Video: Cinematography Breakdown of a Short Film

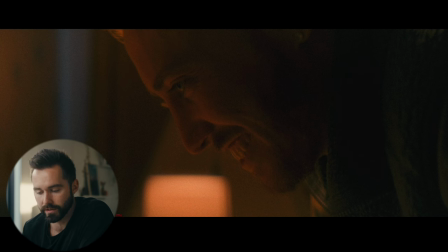1671s
Shot this at around 4 30 so you see some blue glow so once again just kind of waited for that blue hour instead of you know
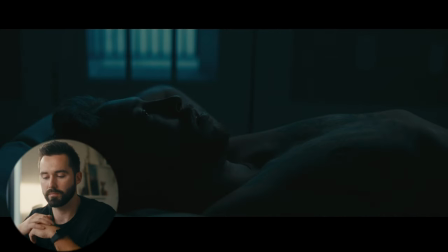1679s
shooting at night and that's one thing with this scene that I think a lot of people when they're trying to shoot night scenes don't realize and it took me a long time to realize this is that you know it's not night out here and if you go on shot deck you go on
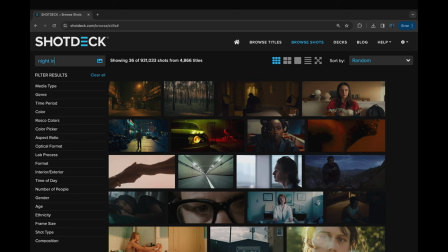1693s
frame set or whatever and try to pull up you know night interior or something like that and when you look at windows,
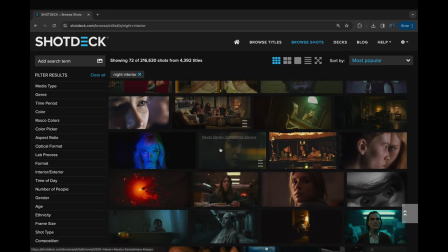1700s
there's often like a really blue glow that's going on. Like even the shot from Midsommar, you see like this window and you see a sheer that's over it.
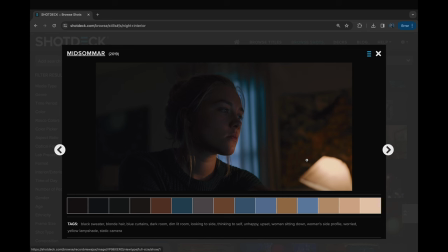1708s
It's very blue. Like when does that happen in reality? But for some reason, our brain sees it and it's like, yep, it's night. You know, there's nothing wrong with that image. So yeah, that's what I've learned in trying to shoot night interiors is don't try to shoot it when it's pitch black outside because your camera is not going to be able to see that. I was shooting with the FX3 and it had nothing to do with the low light capabilities of that camera. It just had to do with how I was shooting it. So shoot more of those scenes when it's blue hour, give your camera something to see outside, and then you're able to mimic that a little bit better inside. That's what I've tried to do a little bit.
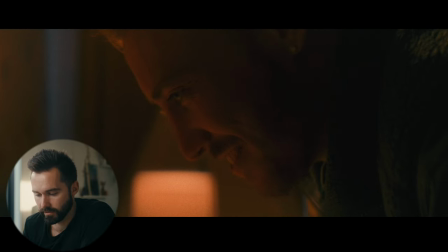1743s
So for this interior scene that is again supposed to be night, let a little bit of blue glow come in. You know, these were blacked out windows, but there's some blue that was coming in. It gave some nice color contrast but as far as the light just had a tube
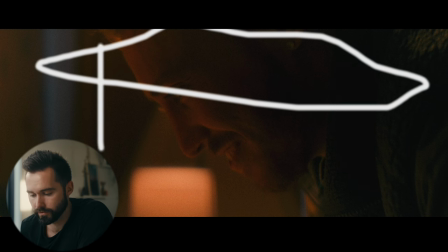1758s
up here guess what with some diffusion and i promise it looked prettier
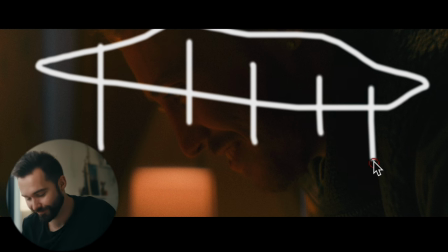1763s
than it does right here but it gave a little bit of orange glow
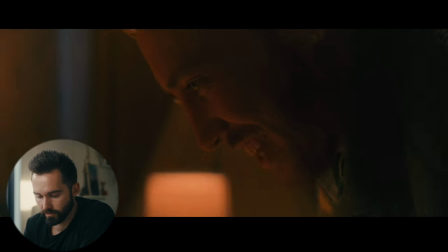1768s
on our actor right here it was bouncing off down here to give him some him some glow he had some separation you know he was catching it you can kind of see it on his hands you
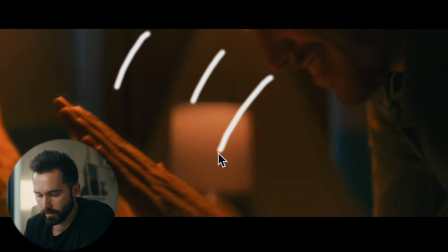1780s
can kind of see where the tube was coming in here on his hand.
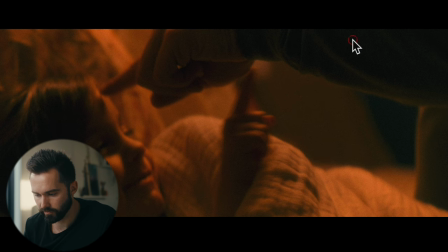1789s
It was bouncing off of this,
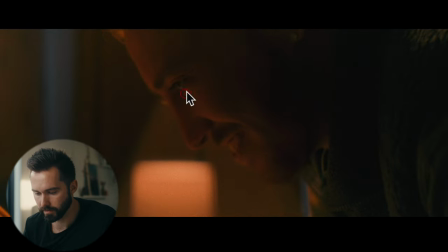1795s
bouncing off of the bed to give him some bounce, which we could see in his eye.
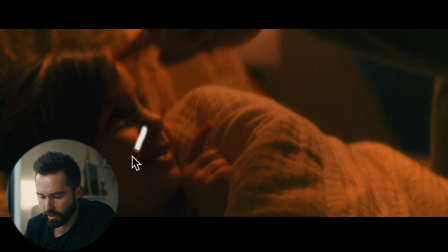1802s
It was hitting her pretty harsh, but our levels were fine and I was actually okay with this Rembrandt because if you're looking at,
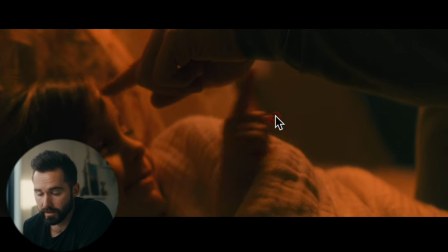1808s
you know, what is our inspiration for that tube light in the scene is this lamp
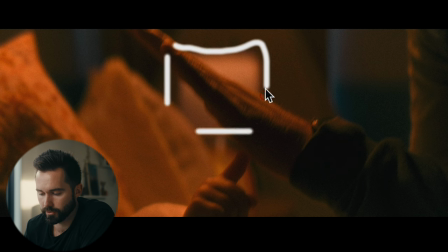1814s
which just has an aperture bulb in it that's on I think the lowest setting I was shooting once again in 12,800 dual base ISO on this for the FX3 and just pulled it down in post to make sure we have a clean shadows
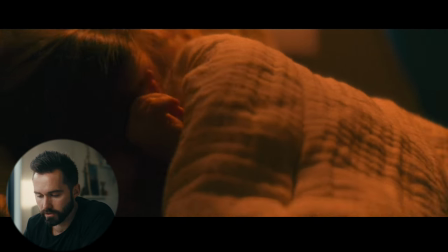1828s
and it gave her you know a nice little glow she gave such an adorable reaction oh my gosh could not have planned that
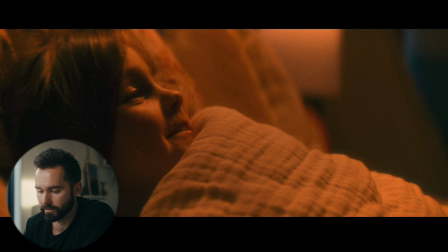1835s
any better. Yeah, super simple setup. And then I also had a black negative fill all around the image.
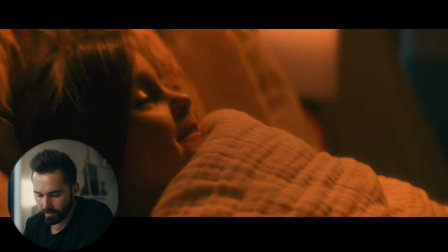1844s
Don't think I have a behind the scenes photo of that, but it was just over Brennan
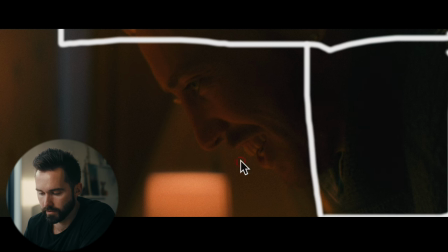1853s
and then came down on this side. So I was shooting over here,
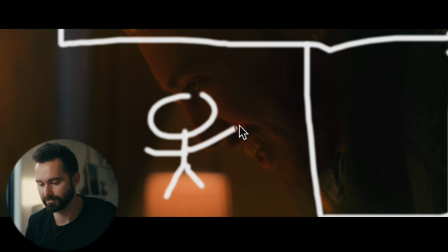1862s
kind of within the negative fill, the black floppy that I got so moving on to this image you can see that we have
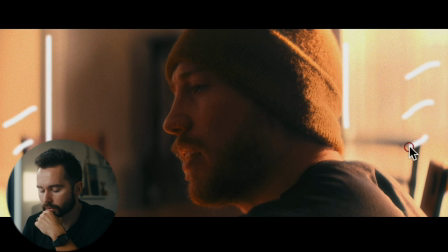1870s
you know the sun out here got some lift sun is pumping through which it actually is this was natural daylight that we're that we're pumping through and then what I decided to do let's go to our because we've got a wide I
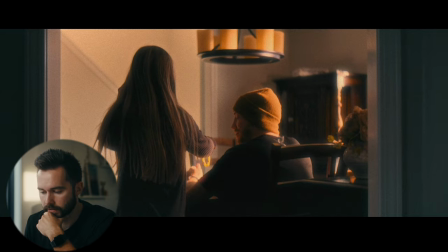1883s
think coming up here yeah we've got this wide all I did was end up setting up
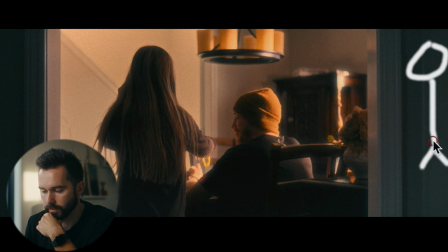1891s
a 720p looks like a person
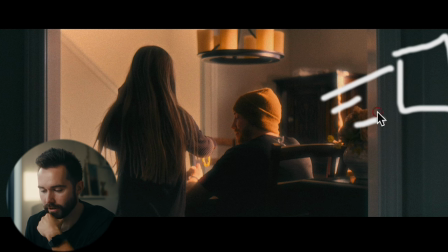1896s
ended up setting up a 720b with a fresnel attachment that was just hitting him on the back just kind of faking like
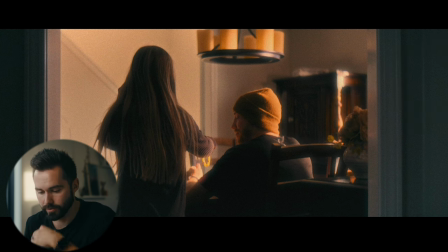1904s
there was another window which there wasn't the only windows that we had was one that was right here and one that was right over here then when we go to the tight
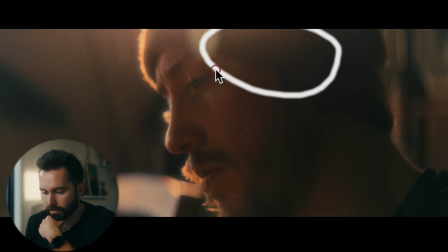1916s
you know right here the light is right back here pumping right over here so we're kind of
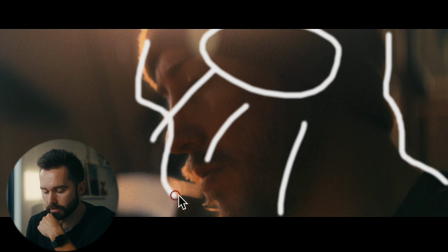1923s
getting you know a little catch a little catch just faking as if there was a window
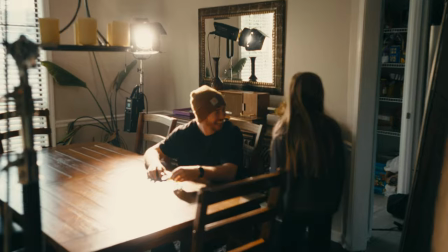1927s
right there which there wasn't and it was not something I was planning
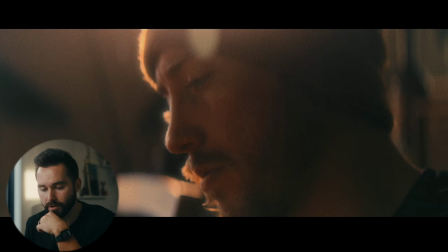1932s
on doing it was just when we when we walked in there and kind of set up framing and you know what was gonna look best knew that this framing
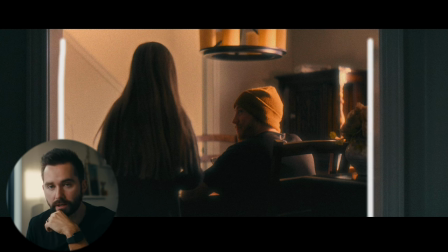1940s
that we had with the window or with the door you're shooting in here framing up our shot naturally and shooting you know into the corner of the scenes just really like the lights the way it was coming in but he wasn't getting hit at all by any sun so
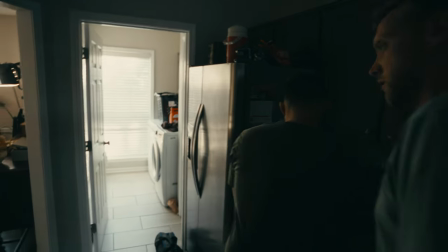1956s
just knew that he was going to have to be somehow he's going to be lifted out of the image and have to be pulled out of this background
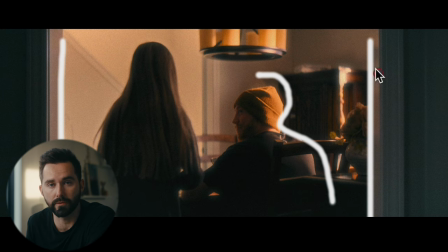1962s
so the only way i could think about that was mimicking the sunlight that was outside so set up the 720b had it on 3200 as high as it would go and i feel like you know it actually gave us a pretty nice image here.
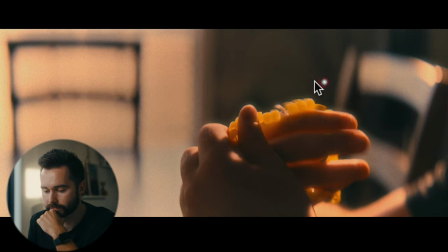1977s
Had a nice tight of product placement. By the way, my wife made these bracelets, so if you need a bracelet, she's your girl, except she's my girl, watch out.
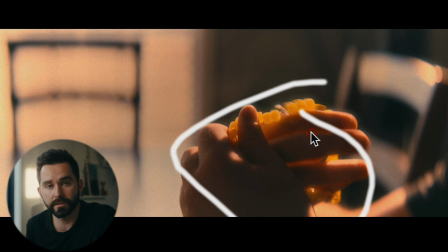1988s
Had to throw a diopter on this. I think we just used like a plus one. What I love about using diopters and anamorphic is that it ends up giving you a little bit more bokeh.
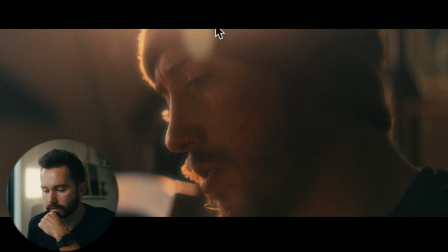1998s
You can kind of see it, I think, when we go to a tight of him. yeah like this little flare that was coming in and a little bit more bokeh it just adds a little bit more juice to your image yeah how to use adapter for this because you don't have very close
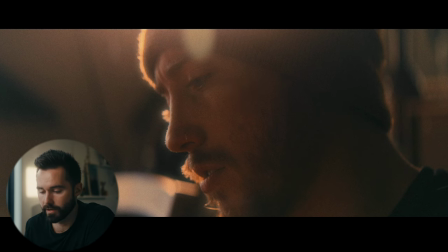2013s
focusing on your anamorphic scopes yeah 720b just right over here he's getting some natural bounce we did end up negging out you
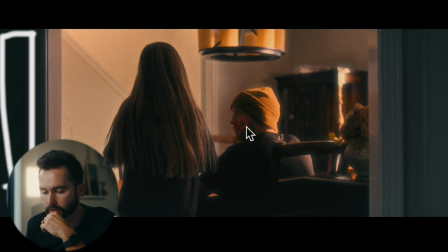2022s
know right over here then we had like two negative scrims there just to give them you know some shadow some contrast that's going on over here
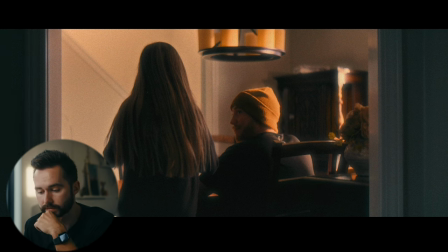2032s
a lot of it a lot of the stuff that we did in each scene was was mimicked throughout you know backlighting having some negative feel and then raising the shadows where we have to with tubes
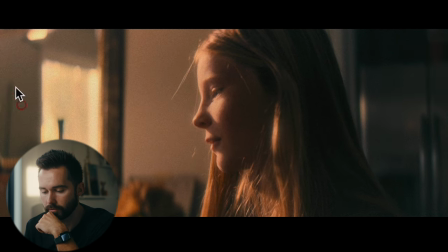2044s
you know here you can see that she's really getting hit hard by that 720b that's over here it's not a person the 720b that's hitting her giving her a rembrandt it's probably you know a little bit harsher than we'd like. We had to get the performance out of her and we didn't have much time.
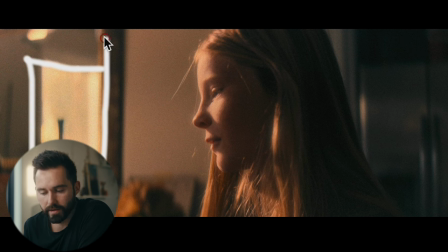2063s
And I think the image ended up working out because we have this window that's in the mirror that's kind of showcasing where she could be getting lit from. So I think it's sold. And there's a lot of contrast in this image and it was supposed to be contrasty. This was still part of the flashback.
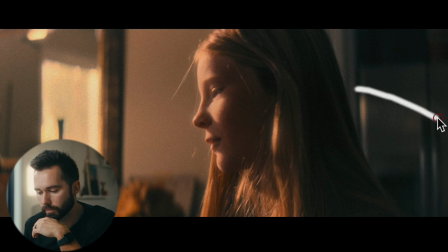2077s
There's some cool little bit of sun coming through here. So I think it ended up working out, even though ideally I probably would have thrown a scrim just to soften this a little bit. but i think it worked out and
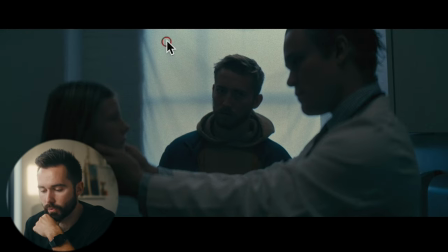2090s
then a tight here moving on to this it's a very similar setup you know we we scrimmed out this window that he's being framed by that's just you know sheer that we had and i had to buy a few more because i've lost them throughout the years
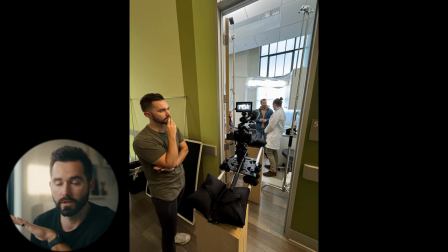2105s
but had it had to sheer this up so we're not losing our window um still had a little bit of detail in there and then guess what?
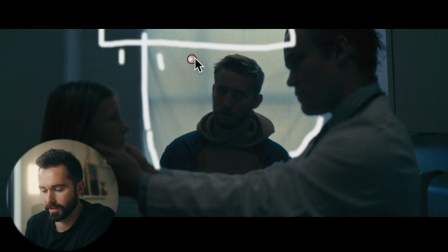2112s
Just threw a tube up with some diffusion, of course, and had it backlighting our main actor here. So you can kind of see that. Of course, I block it up. You can kind of see that on our main actor here, just kind of on their hair, just a little bit of backlight.
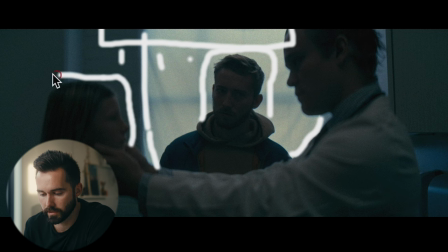2128s
And I wanted to give some separation of our subjects here, which you can kind of see because it's darker right there. You can kind of see some highlight on her face as well as right there.